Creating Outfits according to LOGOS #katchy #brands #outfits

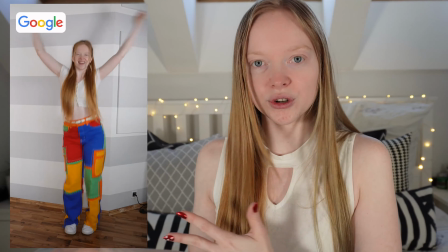[0:00]
today I'm going to take you with me when I create another one of these outfits according to logo shorts. Okay, so to start off, these shorts are basically always built up the same. I have 6 outfits. I usually start off with a clean base like white, black, or jeans fabric. We do some lip syncing to some well-known songs. And usually right on the beat, there's the transition happening. Okay, so we started with the first outfit. I chose Skype for this one. I think it's well known enough, and I also had some clothing pieces in this color. We started off simple. Here's the top. I mean, I can usually just work with the colors that match it the closest. So I think this one is quite good. And then for the bottom, I have this white pair of flared pants, as the logo just consists of these 2 different colors. But so far, the amount of colors wouldn't be enough to make it really so close to the logo that you can compare it. So I need more of this blue. So I'm just going to add this little bag. And then thankfully enough, I also found this in my mom's closet. The perfect shade, and also I think with the stripes on the side, it kind of looks a little bit old school, and to be honest, Skype isn't the newest anymore, so I think this will give the right vibe. For the shoes, I'm just going to use a simple pair of white boots. So that's the first outfit. Now the first take is with the simple base, and we do the first transition.
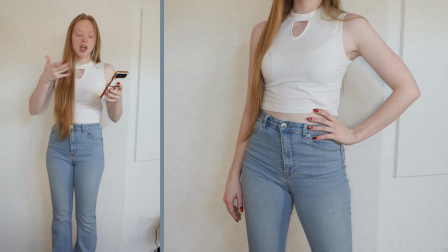[1:02]
Okay, so I chose the song Now or Never from High School Musical. I think it's a great one. And I want the outfits to start and also end with the main chorus, which is not always easy.
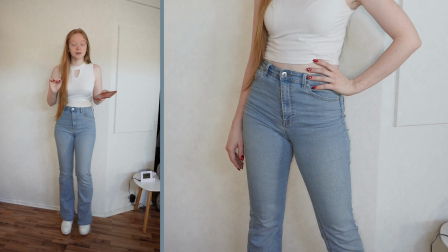[1:10]
And so the way I do it is basically do it like 10 times in a row. Make sure my hair and my height is always the same.
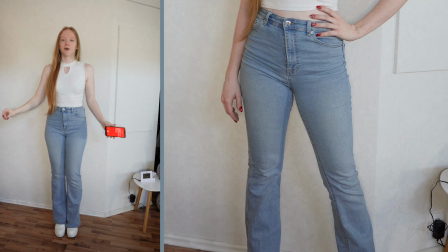[1:16]
I like to have one side in the front, one side in the back. And the floor has some little dots on it, so I always try to stand in the same way, either with closed legs like this or with open ones.
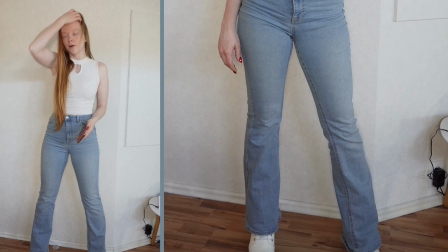[1:25]
And then I always try to stay in the same position. Otherwise, you can see that the transition isn't working right.
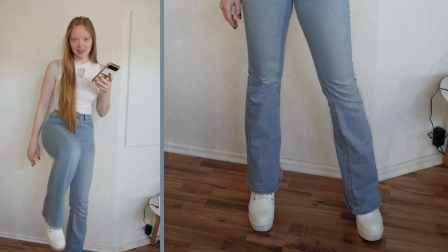[1:30]
So now let's film it. So the first transition is a kick, and I also just do it if I wear pants on both of these outfits.
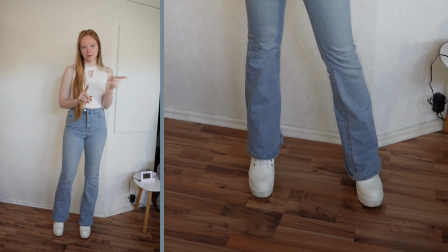[1:39]
Okay, so the Prelog is done. Now let's go to the rear first transition. Because I definitely like the outfit.
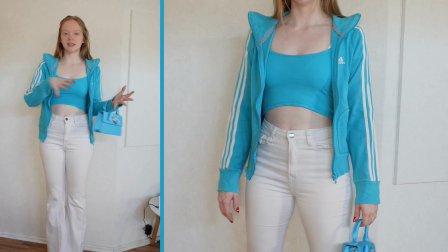[1:44]
I think the jacket definitely gives it something a little bit more old school.
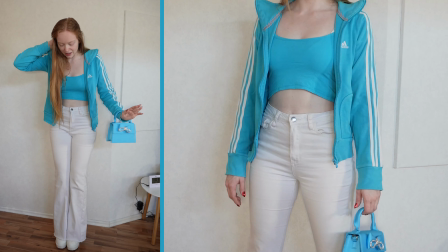[1:47]
But anyway, so now to continue the transition, I need to stay on the exact same position and also do the kick then again.
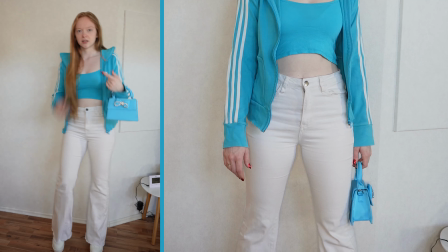[1:55]
And the next transition I want to do is step outside and then do like this.
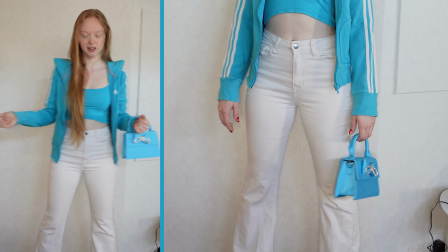[2:00]
And then in the time where I do this, I want to do another transition. So we're going to do that, but before that, I kind of want to rate this outfit.
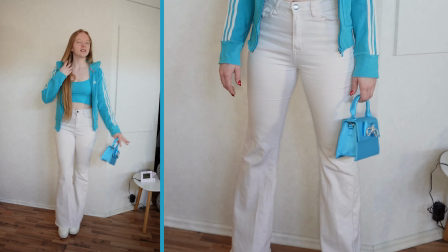[2:08]
But for what I had, I think this worked out quite good, so I think a 7. Anyway, action.
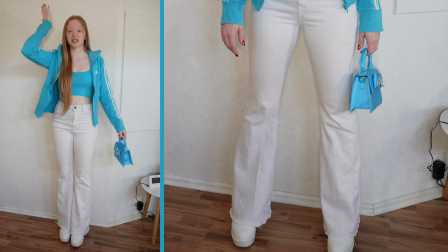[2:16]
Yes, done. Now the transition would look like this. Now let's continue with the next one. For the next logo, I chose Playboy. It is a well-known brand.
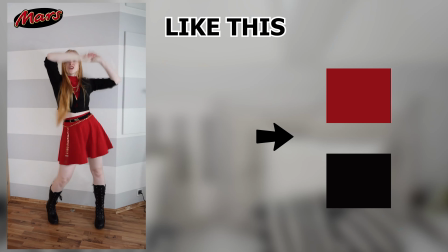[2:28]
And between the transitions, I also like to make a totally color change. So now we go from white blue to a total black outfit. And I start off simple with this black pleated skirt. Well, if this doesn't scream Playboy, I don't know what does. And then for the top, I chose this black crop top. It doesn't have that much coverage, but also that's the point of Playboy. So I think this is good. Then obviously we need some bunny ears, but I currently don't have a pair, so I just made a pair myself. I just used this old hairband and added some black ears. And they did turn out really well. I'm happy with that. And then the last piece, a choker necklace. There's glitter on the one side, but I'm just going to flip it around and use it like this.
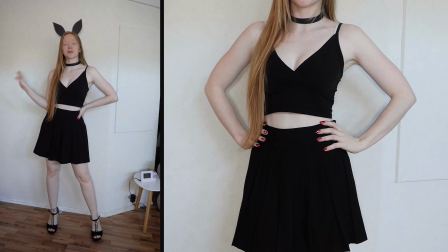[3:03]
And then to finish it all off, some black heels. Okay, so this one is Playboy. I think I did a really good job.
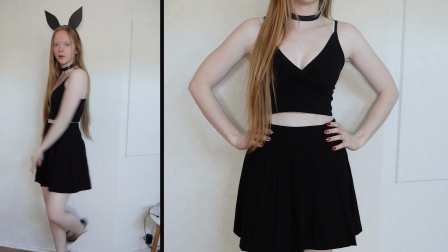[3:09]
I love these ears. I feel like the Playboy bunny. So this outfit, I want to give a 10 out of 10.
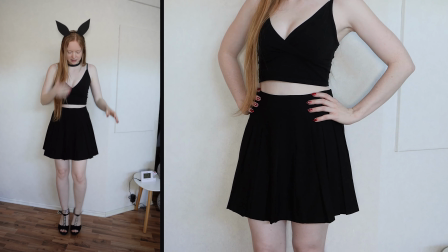[3:14]
But anyway, the next step for this one is stand it like this and then do that.
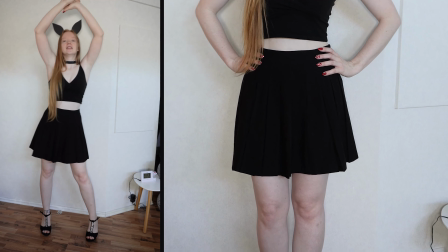[3:20]
And then do like a little hip movement twice because it works quite good with the sound. And then the next transition I want to do when I move the hips to the other side like this.
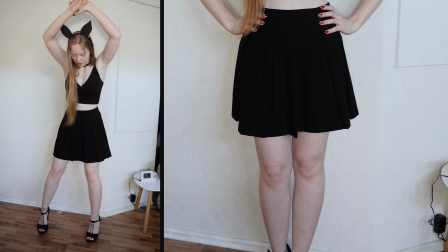[3:29]
But I still want to keep the hands up here, and I need to stand in the same position.
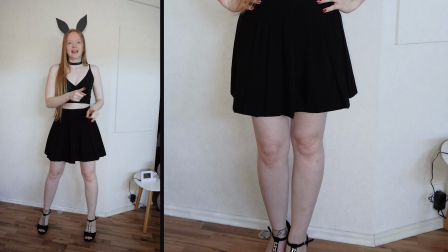[3:33]
So that's the plan. Let's do it.
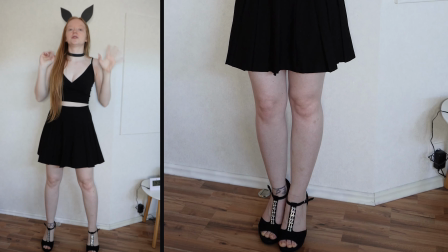[3:40]
Okay, now we're done with that, and the final transition is going to look like this. So next one. Okay, now the next outfit, the next logo, which is going to be Target. I know that not in every video the brands correlate really well together, but that just depends on what brands I can find and what outfits I can find. And sometimes I really match to make one theme around it, like doing car logos, doing candy logos,
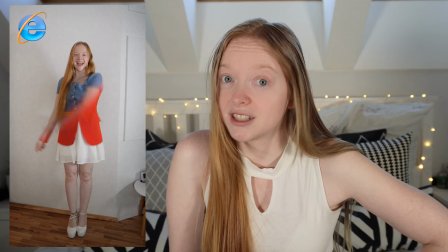[4:05]
doing fast food logos, doing a browser edition, or doing the Microsoft Office package.